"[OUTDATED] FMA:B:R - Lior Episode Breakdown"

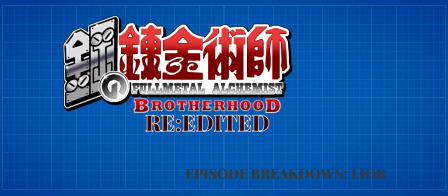(0:11)
Hey there, and welcome back to FMA. Today, we'll be focusing on the first episode of the series, Lior.
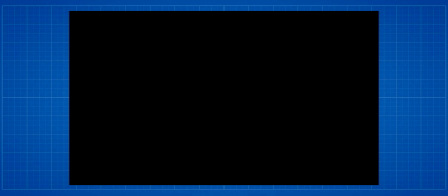(0:19)
For those who have seen the DBZA episode breakdowns, this will be similar fare with some narrative context added in on why I chose some of these particular shots.
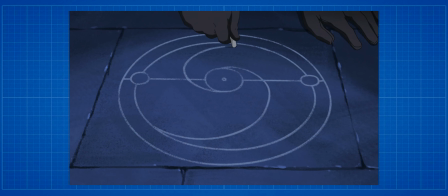(0:28)
So, to preface this, I know Brotherhood doesn't start with Lior. It begins with an anime original episode and then gives us the backstory before Lior hits.
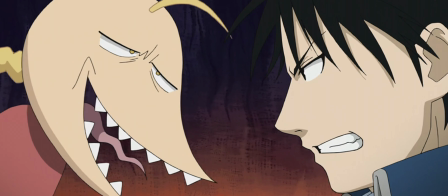(0:38)
This structure is terrible. So we're using the manga structure instead.
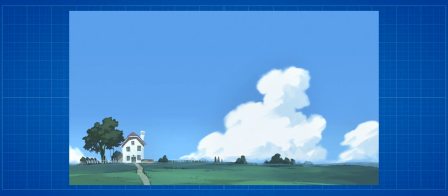(0:43)
Actually, wait, before we move on, can we talk about this for a second? This doesn't make a lick of sense on Brotherhood's part.
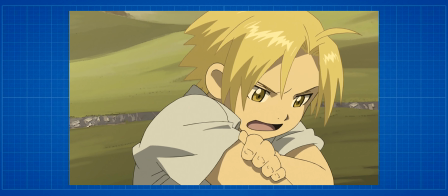(0:49)
Like, seriously, it's like they intentionally tried to make Brotherhood unable to stand on its own right from the beginning.
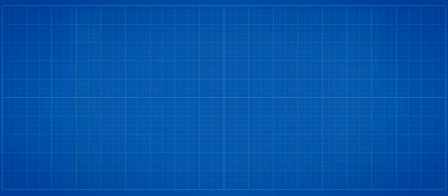(0:55)
They even tried very badly to copy how 2003 built up its backstory.
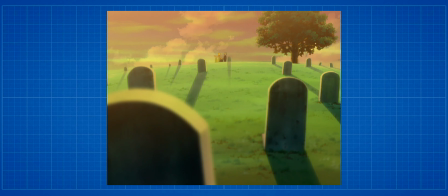(1:01)
Why? Excellent question. I'll get back to you on that when I eventually go insane trying to figure out how they screwed up the manga structure this bad so quickly.
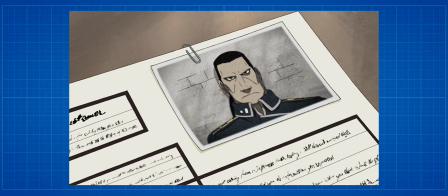(1:11)
This means we're removing the first episode almost entirely, and moving the second episode to the Devlith arc, where it belongs.
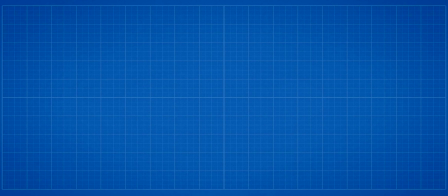(1:19)
We'll get into the details of how both will be handled later. With all that out of the way, let's take a look at the Lior project timeline.
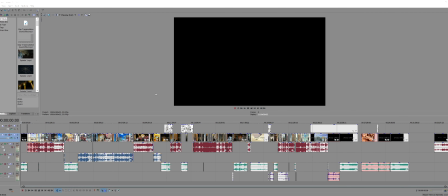(1:26)
I know this looks pretty complicated, but it's pretty standard once you know what purpose each of these channels serves.
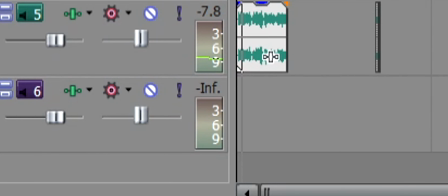(1:32)
The two bottom channels are for Brotherhood audio and post-production music. The two above that are 2003 audio channels.
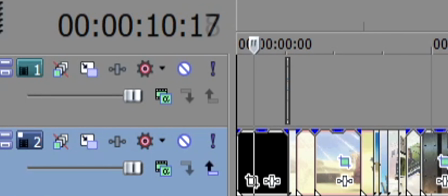(1:39)
Above that is the main video channel. And finally at the top is the post-production video channel, which is mostly used for manga panels.
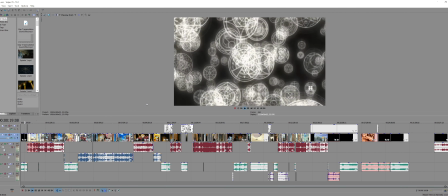(1:47)
Now let's take a closer look at the important edits. So right off the gate, I decided to keep in Brotherhood Season 1 introduction.
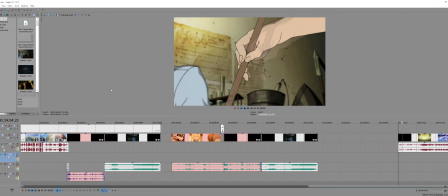(1:55)
While I considered using 2003's human transmutation scene, as it's beautifully directed,
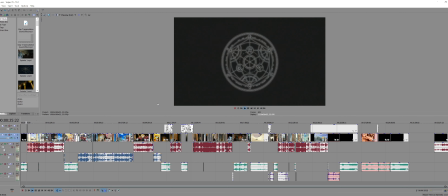(2:00)
this intro fills the void of the manga's first page with better tonal accuracy compared with 2003.
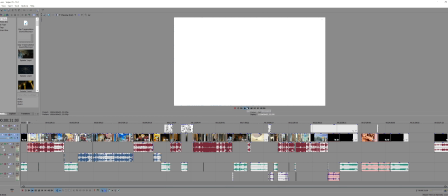(2:06)
It also keeps more of the mystery that will pay off about halfway through Lior.
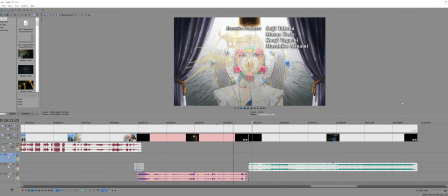(2:11)
I also moved the normal OP to the end, as 2003 did for its first episode, for the same purpose.
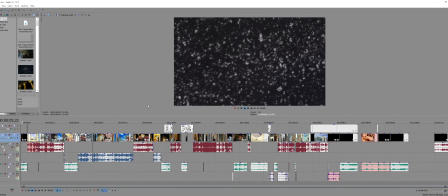(2:17)
This intro isn't going to be continued after episode 1 though, mostly seeing as it's not interesting enough to fit the same purpose as 2003's similar setup.
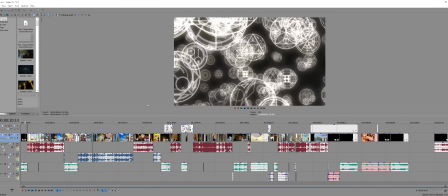(2:25)
I considered including that as well, but it doesn't fit as well into Mangahood's overall story.
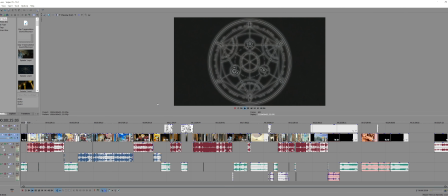(2:31)
After that, we mostly roll into 2003's version of Lior.
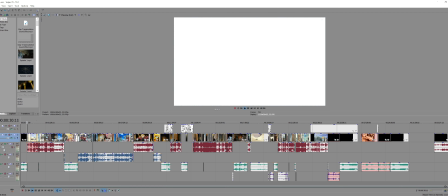(2:35)
Yeah, this episode is a bit unique as it'll mainly be comprised of 2003 footage and manga panels, as,
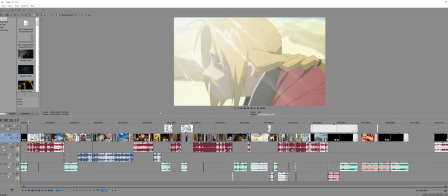(2:41)
unfortunately, the Brotherhood version of Lior has some pretty bad shot composition throughout, so a lot of it's unusable.
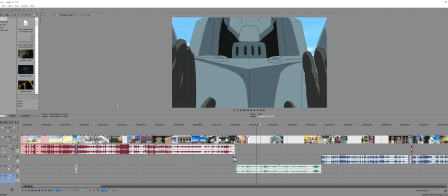(2:47)
We'll do our best though, and use what we can from it. This shot of Al transmuting, for instance.
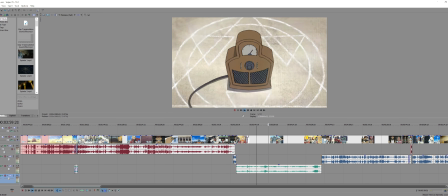(2:53)
Things mostly run smoothly after that, but once we get the scene with Cray trying to kill the brothers, things begin to go wrong.
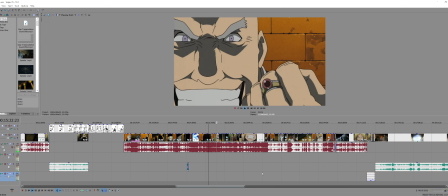(3:00)
We have to use manga panels starting here, but at least 2003 has some great inclusions of the Chimera battle.
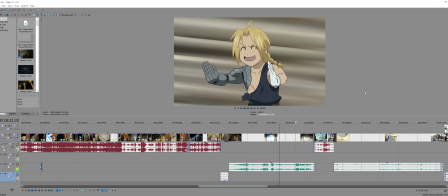(3:06)
Once more, we switch to Brotherhood, which aside from being a little too silly, functions just fine here,
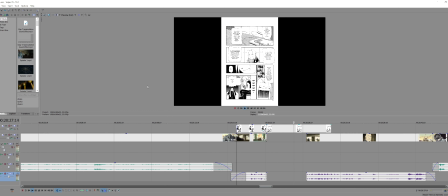(3:11)
until finally moving back to the manga in 2003 as we wrap things up.
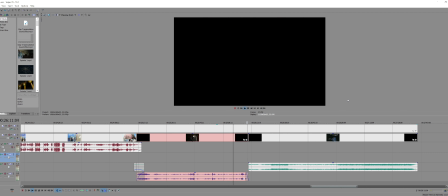(3:15)
Then, as stated previously, we end with the regular OP as the episode draws to a close.
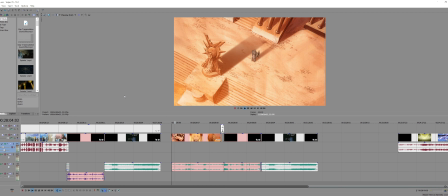(3:21)
There's also an alternate ending to Lior that uses Broho's version of this scene. In spite of better lighting compared with the 2003 version that was used in
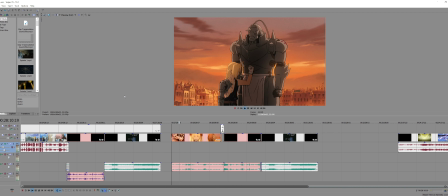(3:30)
the final, this one had some continuity problems with the condition of the church by this point in the story.
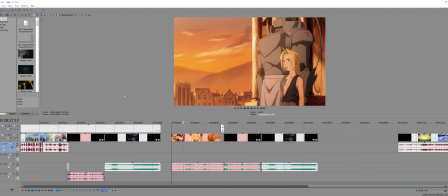(3:36)
Normally this wouldn't be a big deal, but this scene gets all of its power from the building being destroyed.
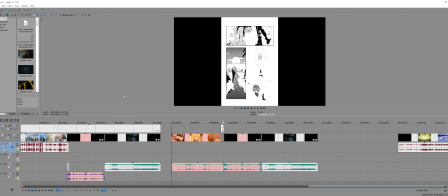(3:42)
The manga did this correctly, but Brotherhood dropped the ball here yet again, hence why it didn't make it into the final.
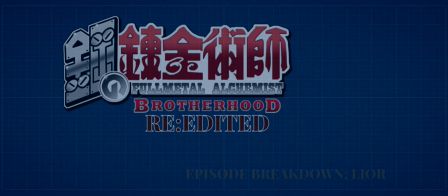(3:49)
And that's it for Lior.
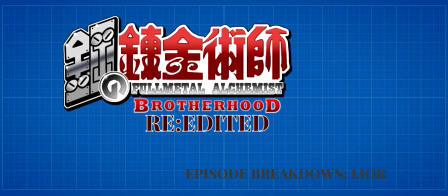(3:51)
Overall, not a bad start to this whole project, especially since Lior is perhaps the most lacking in manga accuracy from either adaptation. We'll need to come back to those manga panels at some point, but aside from that, we've got a solid start to FMA.
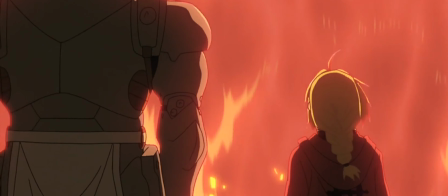(4:09)
Tune in next time on FMA, where we'll go through two more Brotherhood omissions, the mining town and the battle on the train.
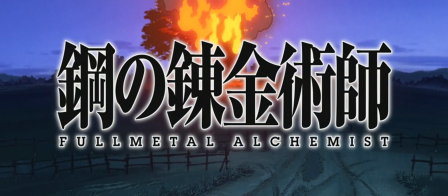(4:16)
See you then.